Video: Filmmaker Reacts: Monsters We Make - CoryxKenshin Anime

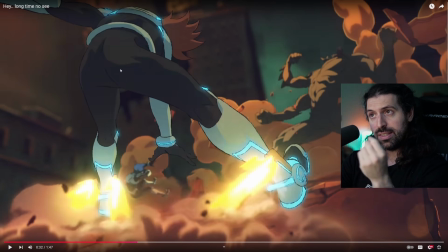[8:20]
We've pulled back and we've pulled the rack focus to this character here as they do this awesome, like, no, I'm not going to slam on the ground. I'm going to use this, which is not only a cool thing to see, it is our introduction to this sort of magic system, if you will, or technological systems that they're using.
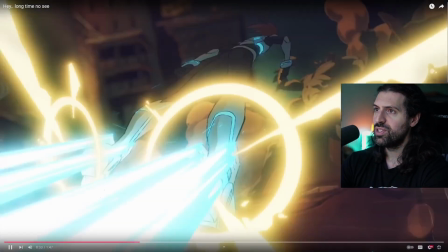[8:36]
Oh man, they have like powered, kicking, flying suits. Right? So now we get that, and it's like a cool shot at the same time.
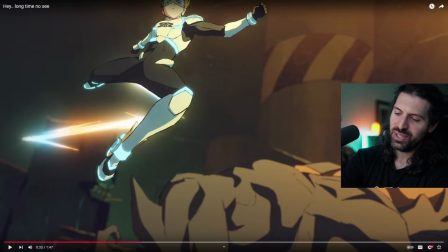[8:43]
So it's really good. I want to talk about this shot. Beautiful, beautiful use.
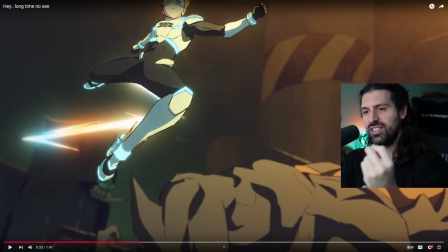[8:47]
Instantaneous, literally like 1 second after they've revealed this tool, this weapon, you start to ask yourself, how would I fight with that?
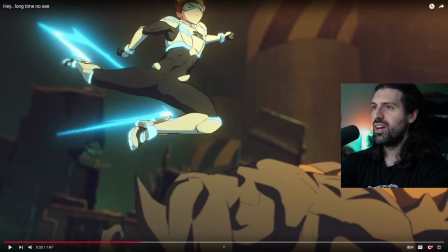[8:55]
Well, what's a really clever way? Let's use the momentum of each kind of ankle, kind of like Hermes
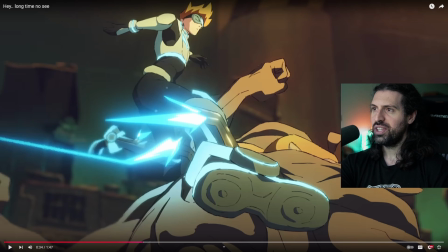[9:02]
flying sandals to kick, but then let's keep up that propulsion, right?
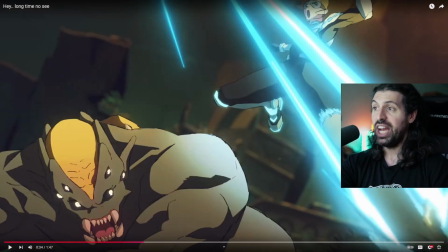[9:09]
Which is really cool. Ends up doing a jackknife right there, which is a martial arts tricking move. Really, really cool.
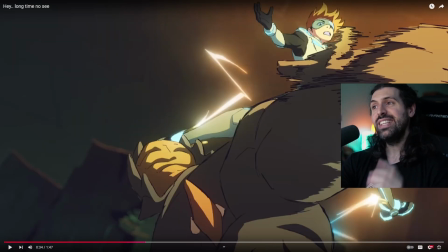[9:14]
But then clocks him with the other one, and it's emphasizing with the sound design how that weapon system works.
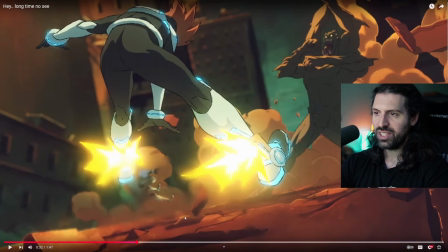[9:21]
Let's watch it now in full motion.
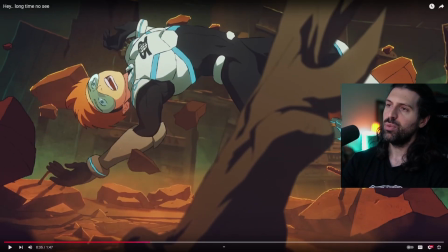[9:25]
Boom! And just clear sense of each strike that was done gets slammed down by this creature, so it's a formidable foe.
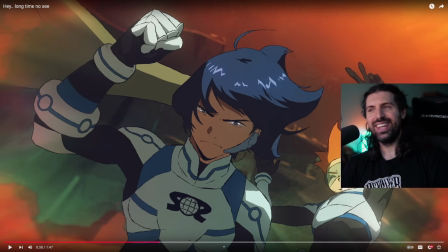[9:34]
And then what do we got here? What's the guy in the beginning who's standing there? Body language is someone who is a sentinel. He is not one to be budged from his path. The whole world could be his. He's looking out at it. He just casually doesn't even move, just blocks this.
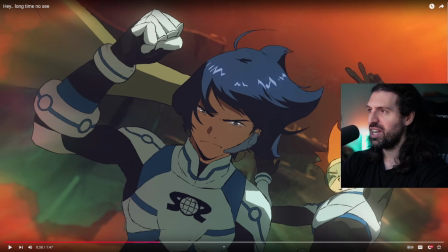[9:51]
Oh my goodness gracious, with very karate type block. I love it.
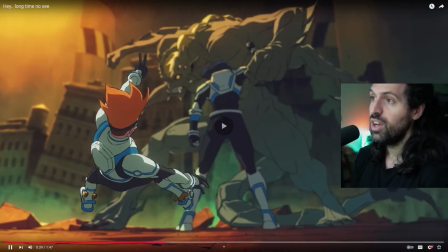[9:57]
Now, this is what I was interested in. There's something going on here, which is some other magic system.
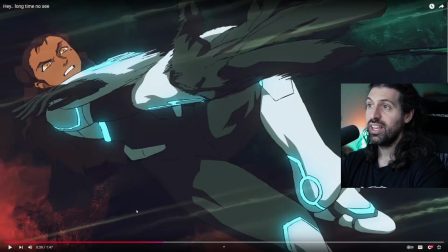[10:03]
Now, I'll tell you, from the context clues that we got, this woman was shopping at a flower shop,
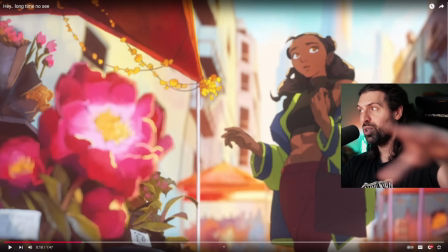[10:11]
which tells me her power has something to do with vines and stems and roots and stuff like that.
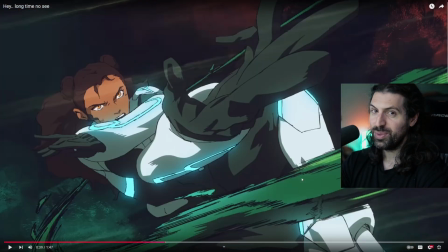[10:17]
So I think she actually did pull him out with that power, if that's the case. Really, really great.
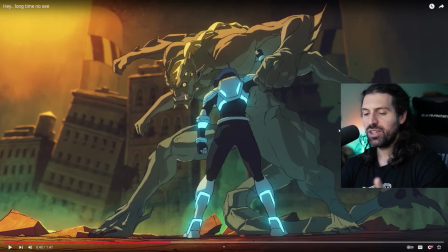[10:22]
And like I said, just with a couple shots, you could tell the creator said, what do we want to include in 1 minute?
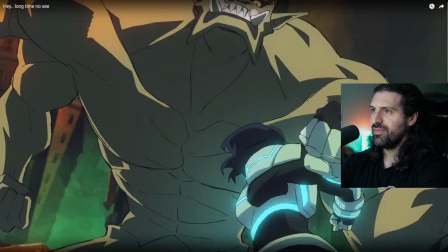[10:28]
Let's make it count. And there it is, right? Also, this shot echoes the beginning, right?
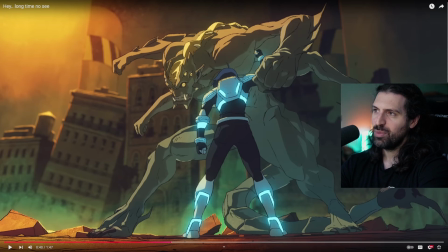[10:35]
Look at that stance, stalwart. Besides the arm up, same exact stance. And look at this. Look at the disbelief on the creature's face. Also lets us appreciate this monster design for a second when we linger there.
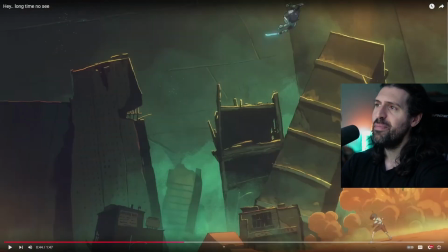[10:48]
I mean, how strong is this guy? That was amazing. And I love the absence of music for this.
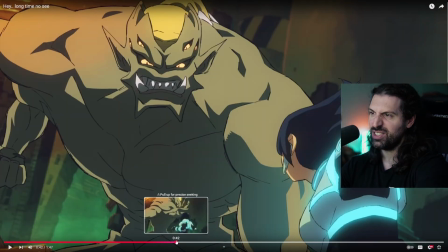[10:53]
I really do. This respite from music. Just you can feel that strike. And look at the special effects that were used here.
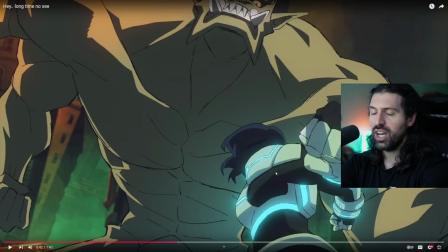[11:00]
Really good choreography. Really good shot over the shoulder. Classic fight scene shot.
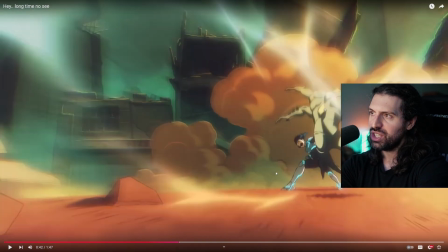[11:05]
And look at the special effects. See those kind of like shock waves that come out. Very, very well done stuff, guys.
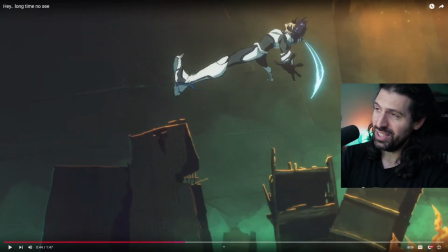[11:14]
And the most important thing to me, I don't care how cool it is. I don't care how flashy it is. I don't care how genius the ideas are. If it's not readable, it's no bueno, right?
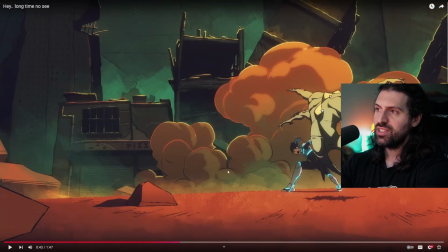[11:26]
And what I mean by readability is you can see what's happening, right? I didn't have to watch it 5 times.
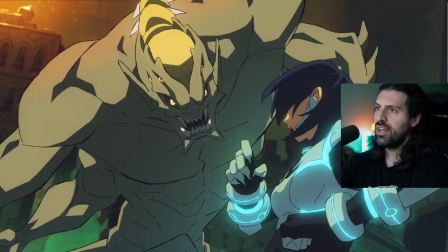[11:31]
I knew exactly what happened. Look at this dodge. Look at this punch. Ready? A lot of times animators punch in too close.
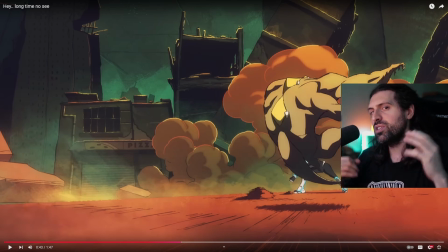[11:39]
I don't know why. You see it a lot. Punch in too close, you miss the action. It's a little too unclear what's happening.
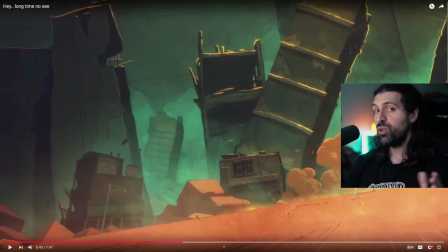[11:45]
And look at this, you can see it all. We're still making full use of the frame, but it's not punched in too close, right?
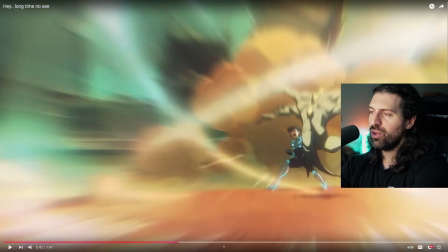[11:52]
And why did that feel so powerful? Well, we use the frame. We start on the right side of the frame.
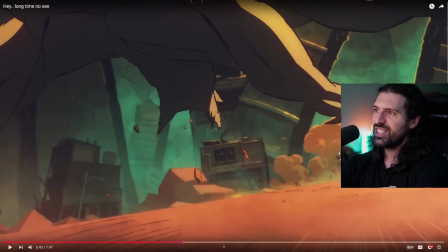[11:57]
You can see that explosion sends the character all the way diagonally across the frame. You see that? It's a good use of the frame, but still visible what's happening. It's not just totally like claustrophobic imagery.
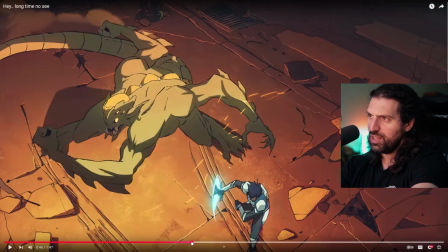[12:13]
Now this guy, he's got a sword is all I can assume. I don't know if it like spawns. Let's look at this, or is it a physical sword?
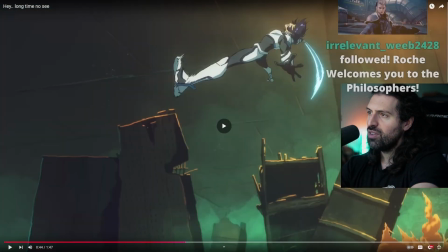[12:20]
Very cool.
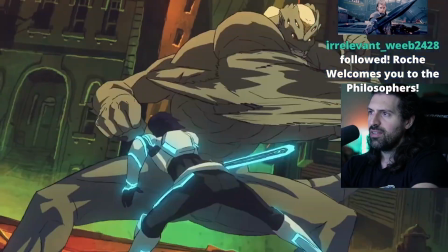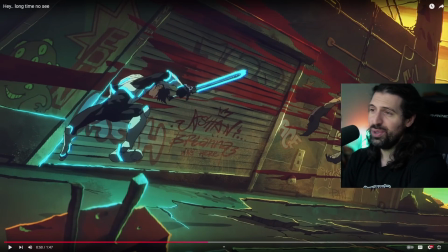[12:27]
Beautiful, beautiful work, beautiful choreography.